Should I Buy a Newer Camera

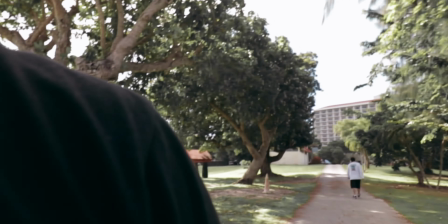(4:08)
And also you can tell that it's super windy out here. Let me plug this mic. Let me plug the mic back in. Okay, so hopefully you guys can hear me.
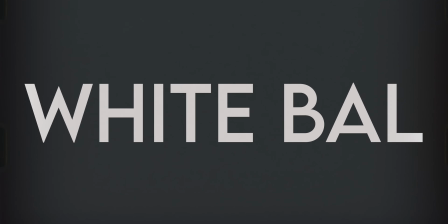(4:18)
I always take a gray card with me around everywhere I go.
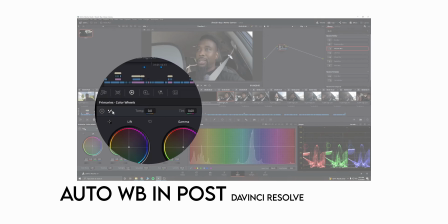(4:22)
What this does basically is this allows me an opportunity to stick this in front of the camera whenever possible, like if I'm changing around to a different scene, and I can just quickly drag an eyedropper tool in post and be able to get a quick reference for white balance. I even do my professional shoots with this as well. It's technically not the correct answer or the correct way to get your white balance, but it's a very easy way and it's very quick. The technology is within your Final Cut, Premiere Pro, Davinci, Resolve. That technology has come a long way since, 10 years ago. So for me, This is like the best way to get white balance. Pretty much video that separates you from your competition, or video that separates you from just your average person posting daily on social, or just basically anyone else out there that's creating content. Well, you can say now, hey, why don't you just shoot auto white balance everywhere? That's cool and that'll work. The only difference between auto white balance and actually getting your white balance manually is that your entire project will be a lot more consistent in color. Because if you were to take this eyedropper and put it onto this gray card, and if I was to step outside, the entire color scheme would change on the entire clip. And so I would have to actually go in and actually manually color each and every clip, other than just color one whole clip and have the color be consistent throughout the entire clip.
Hey, said you could come to the front.
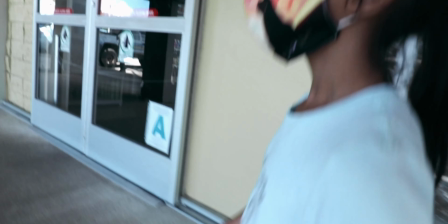(5:51) You ready?
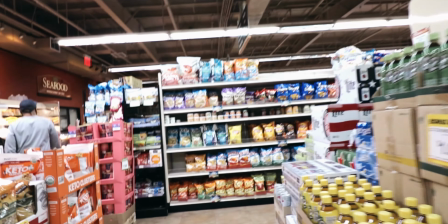(5:55) Yeah, this isn't chips here. Chips are over here. What kind of chips do you want? You want Cheetos?
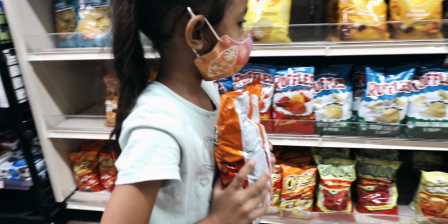(6:00) Okay, put it in the back, put it in the cart.
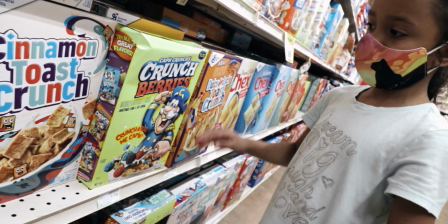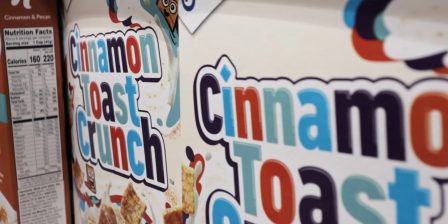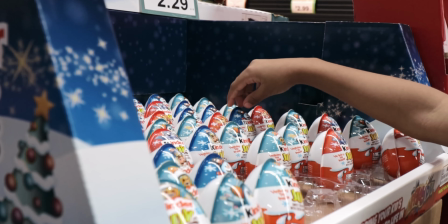(6:13) Wave. Look, why you mad? Get to the bag. Niggas long face, duck a case, get the cash.
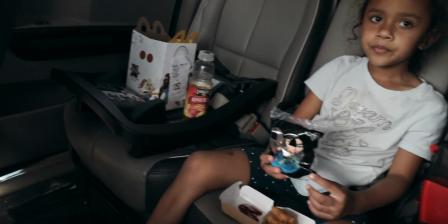(6:20) I've been living fast, still far from average. What toy did you get? I don't know what it's called.
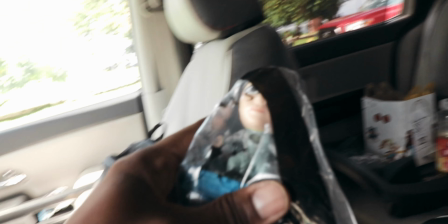(6:26) Oh, let me see. Yes, big head. Look at that.
Let's talk about composition real quick.
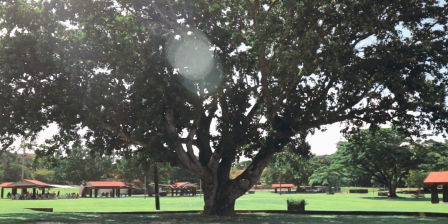(6:31)
Essentially, when shooting anything, it needs to be composed correctly. Take, for example, this tree.
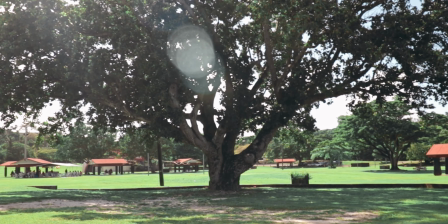(6:37)
I can either choose to shoot this tree just straight on as I'm shooting it right here, standing up, or I can back up a little bit,
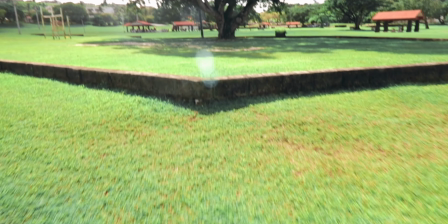(6:44)
go a little bit wider, and I could even put the corner of this here in the center as I back up.
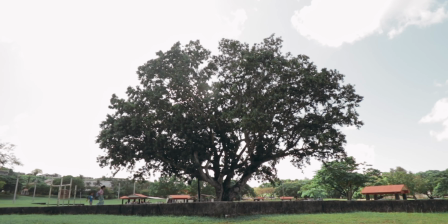(6:50)
So this here, to me, it just in my opinion looks like a better composition.
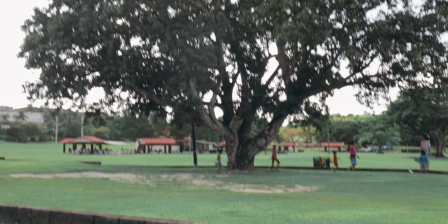(6:54)
And like I said before, all I'm doing is twisting my ND filter in order to get a little bit more exposure.
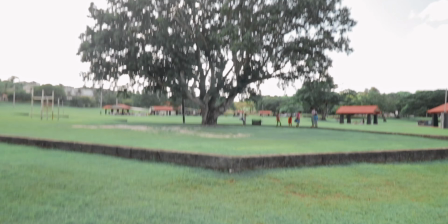(7:00)
So once again, go a little bit more wide.
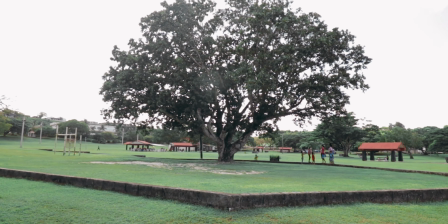(7:02)
And as I went a little bit more wide on that shot, it allowed more light back in, because this is not a constant aperture lens.
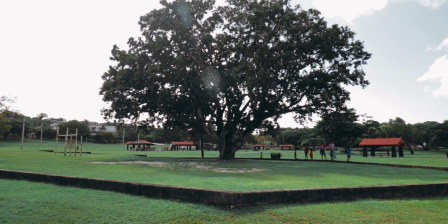(7:09)
So we got to lower the exposure down a little bit.
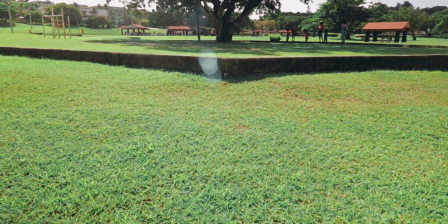(7:12)
We can also make the shot just a little bit more interesting by starting lower, and as we walk forward, we can push up into the tree just like that.
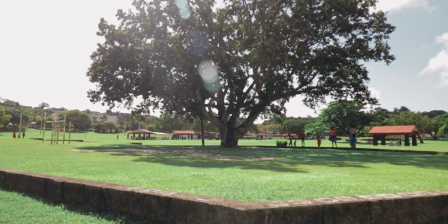(7:24)
Same thing here, guys.
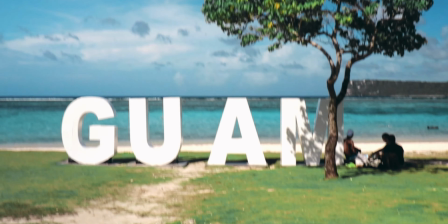(7:26)
I can choose to shoot this Guam sign just straight on as we see it here, or I can choose to kind of come back a little bit, maybe even go wider on this shot as well,
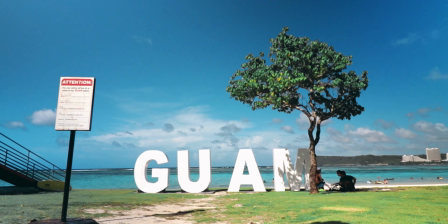(7:34)
and we could come lower, maybe come to about here. This sign here is a little distracting.
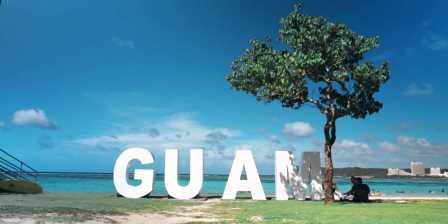(7:39)
So what I'll do is I'll move up past it, and then I'll stick all my information right on the bottom thirds of the screen.
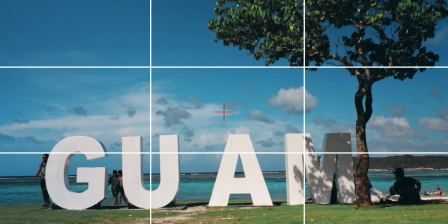(7:44)
We can also choose to come in just a little bit. This here is 18 mil.
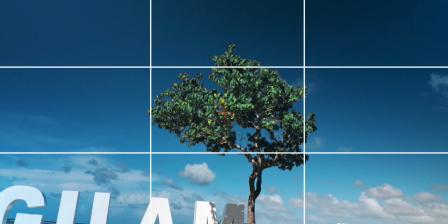(7:48)
And then taking a look at this shot again, if we see this tree here, we kind of want to make sure that tree is all the way in the frame.
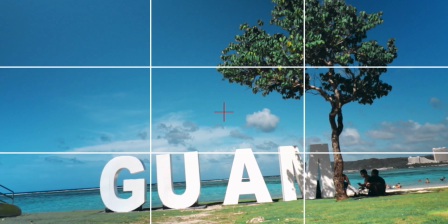(7:55)
So to me, with this entire tree in frame, looks a lot better than the shot that I was going for earlier.
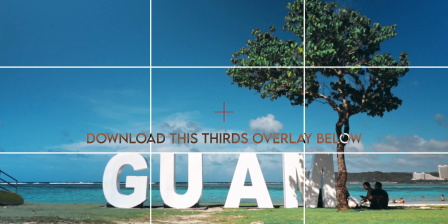(8:00) Since day one, but I'm seasoned, but the working off season. Niggas talk like they ball hard.
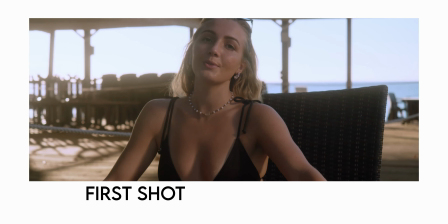(8:04)
Another thing I always like to do, and you'll see it in most of the projects I work on, is that I will always take a second shot of the same thing.
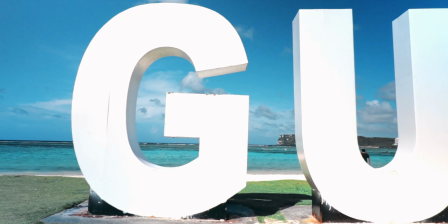(8:11)
So essentially I'm just coming in just a little bit closer, and as well the audience has a lot better context as to what it is they're looking at.